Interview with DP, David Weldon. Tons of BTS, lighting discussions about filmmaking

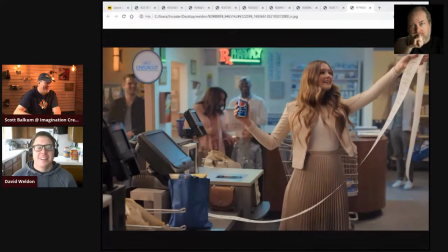(59:58)
I was trying to get you more centered, but I guess I'm just trying to not beat myself up. So with this one, but this is a perfect example of like, you know, it still looks good. I'm not, I, you know, it's hard in commercials.
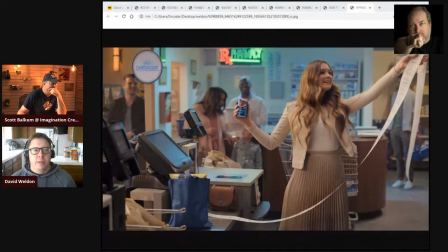(60:15)
You don't always get in commercials and movie videos to be invited to the color, color treatment. And sometimes the director doesn't even get invited, you know, the agency just, you know, okay, thanks guys. And then they're off doing the thing. The hard part for me was I really, I was using tungsten light to save money over on an overall sense. i also wanted to use
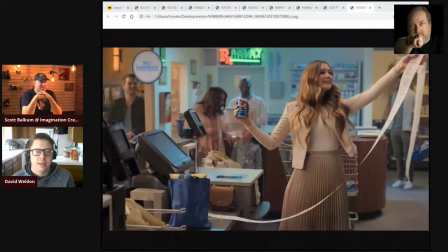(60:35)
tungsten light for her skin because her skin really popped in tungsten because i i didn't have like i didn't have any chance to really like test this theory
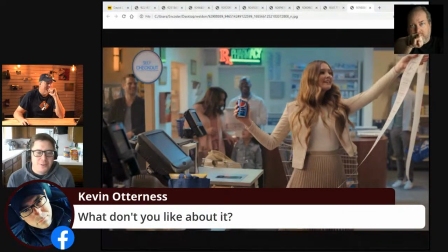(60:43)
out it was more just like looking at photographs of her before the uh for the shoot don't worry kevin i'm gonna tell you what i don't like yeah i was i was the same way i'm like why are you beating yourself up this is beautiful i really wanted i really wanted a more
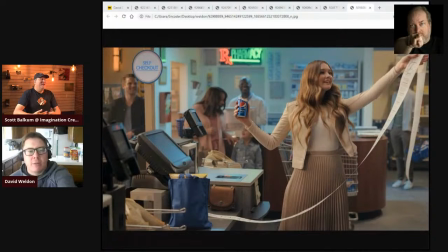(61:00)
neutral tone on her overall and less like i wanted the background like in the you know to feel a little more creamy um but the agency liked it because they felt like if it was like well this is vanilla pepsi and i'm like but i don't want it to be vanilla and so
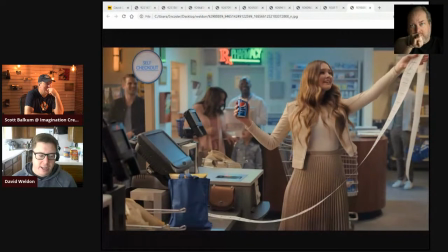(61:17)
i what i was really going for is there is a amazon commercial with Ellen DeGeneres and her wife that came out before Christmas that Greg Frazier shot. And it's very natural. It's, you know, it's more in that neutral space as far as the color, and maybe there's a little bit more contrast.
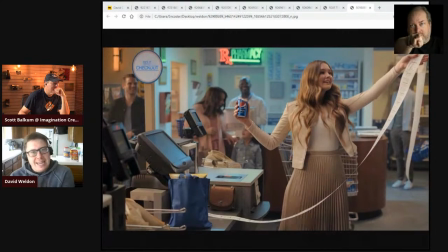(61:37)
That was what I was initially going for. How I ended up here was in the pre-light day, we're lighting both a black psych set, like a completely black, you know with with all these crazy lights and then starting to pre-light this the both the
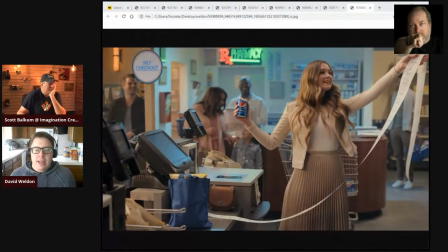(61:55)
director and the agency were with me and as we're lighting this the agency kept talking about wanting a softer overall feel and there were other like things they were talking about and some references they were showing me and i started just getting in my head and i started to think like well maybe I should,
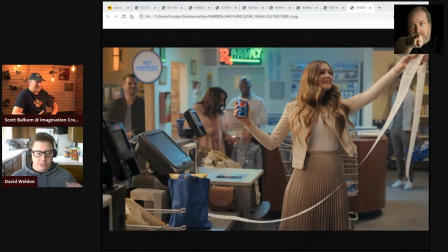(62:13)
you know, do this a little bit different and do that. So I started, I took two 12K tungsten lights, two T12s, and put them behind a 12 by 20, I think it was full grid, with a 12 foot LCD, a 12 by 20 LCD on it.
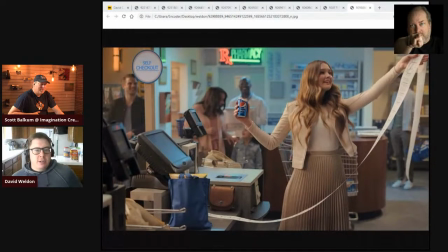(62:33)
And that was her key light. And then wrapping around, you know, closer to the left side of camera is a mini nine light bouncing into a 12 by 12 ultra bounce with just like a couple bulbs turned on if i needed it and well and then i had a top light there was a um an eight by or
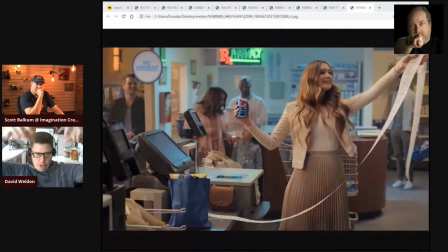(62:53)
no it was 12 but we made 12 by 12 with a lcd top light with two cult leds excuse me there are these led space lights over over top and they were double diffused because they had their skirts on them and then they had the 12 by um it was probably another like
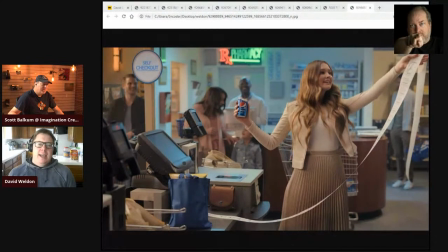(63:11)
a half grid with an lcd you know light control device and i just i don't know i just think there's a part of me that i didn't necessarily get what i wanted i guess i it still looks good but it's not where i was initially hoping to go and i think it's sometimes
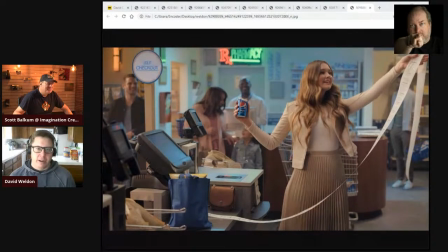(63:27)
that's something you know my career is still very young i'm still very young i'm 34.